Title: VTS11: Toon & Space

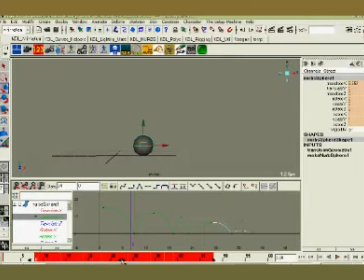20:40 And we want this first bounce to have a different flavor to it. Okay? So then we take that, and we take that, and we take that.
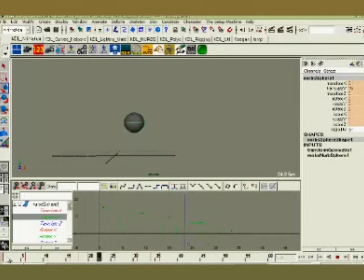20:56 So now we've changed our phrasing. Let's see what happens when we do that. That's totally not real. But there's something going on there. I don't like it that much. But you see, just by changing the phrasing of something, if some bounces are longer than others, we mix it up, we start pushing things.
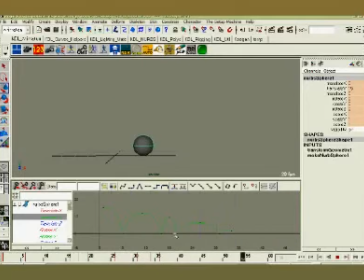21:16 Now, this is a pretty crappy example of just making up some kind of a phrasing on the fly. But you see, by changing this one, in fact, the reason why it's cruddy is because that middle pose really just isn't very good at all.
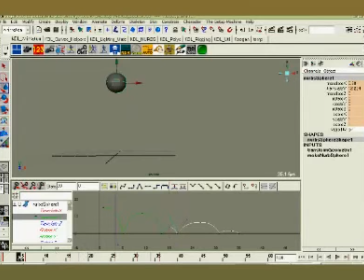21:32 It's too much. So maybe if we try that little adjustment, now we've got something that works. So now it feels like this thing is doing something on its own, right?
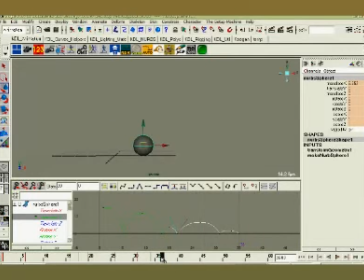21:47 So by changing the phrasing and pushing the poses and all that stuff, we give ourselves even more intentionality. Okay? So now let's get into another part. Let's go ahead and start pushing some squash and stretch on this thing. So far there hasn't been any squash and stretch in this at all.
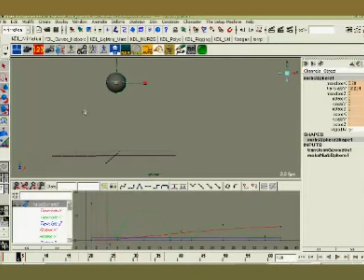22:07 So let me start playing with some of these ideas of squash and stretch. So we'll do a little bit of this. So, and let's go ahead
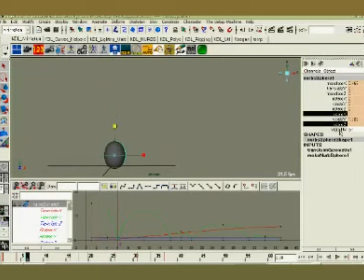and while we're here, let's go ahead and add one other level to what we're doing, which is maybe some level of anticipation.
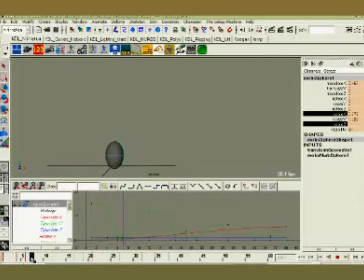22:40 Okay, so what I've done is he's on the ground, and then he's going to hold on the ground for a frame, and then he's going to come back up. Now I'll have to fix a lot of that stuff later, so just watch what I'm doing, and if you can follow along, I'll try and talk my way through it. So he's going to stretch, and he's on the ground. He's going to squash down into that.
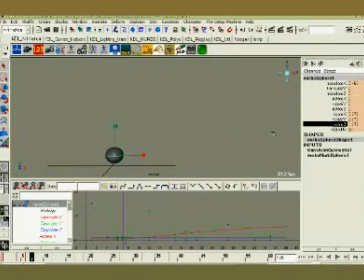And I'll also translate down a little bit farther. Okay, and then when he comes back out of that, it's going to stretch again. Okay.
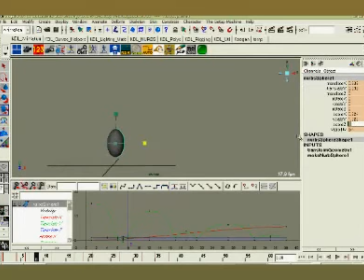All right. So there's some junk happening down there. You'll see it in the translate Y. We gotta kind of flat.
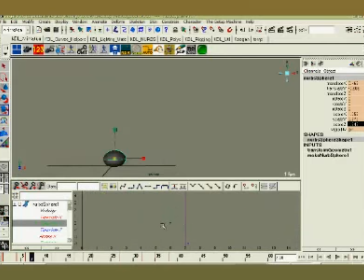23:38 Oops, didn't want to do that. You take this guy right there. No, not scale. There we go. Okay. And then get our spacing back over here again, like we had.
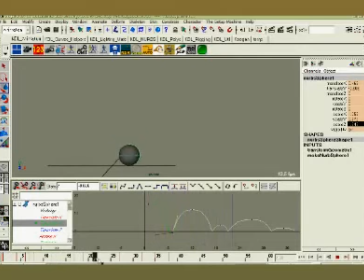23:55 Okay, see what we did there? And I won't fill out the rest of these. We're just going to concentrate on this first bounce, so it's simple to follow. Okay, maybe the second bounce too. All right. So we'll take and we'll just repeat that process again.
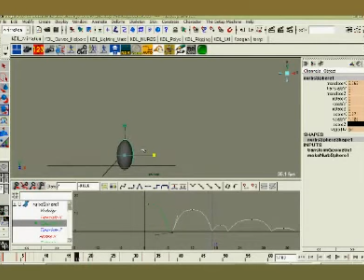24:15 When he's right there, do a nice stretch. We'll take him up. We'll take all those keys, slide them over. Take this guy, hold him on the ground for one,
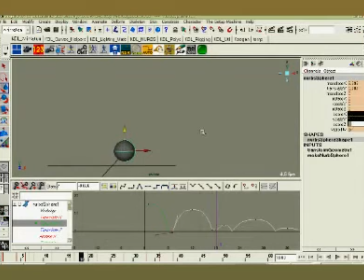24:33 and we'll just take all this stuff back to one so I can see what I'm looking at.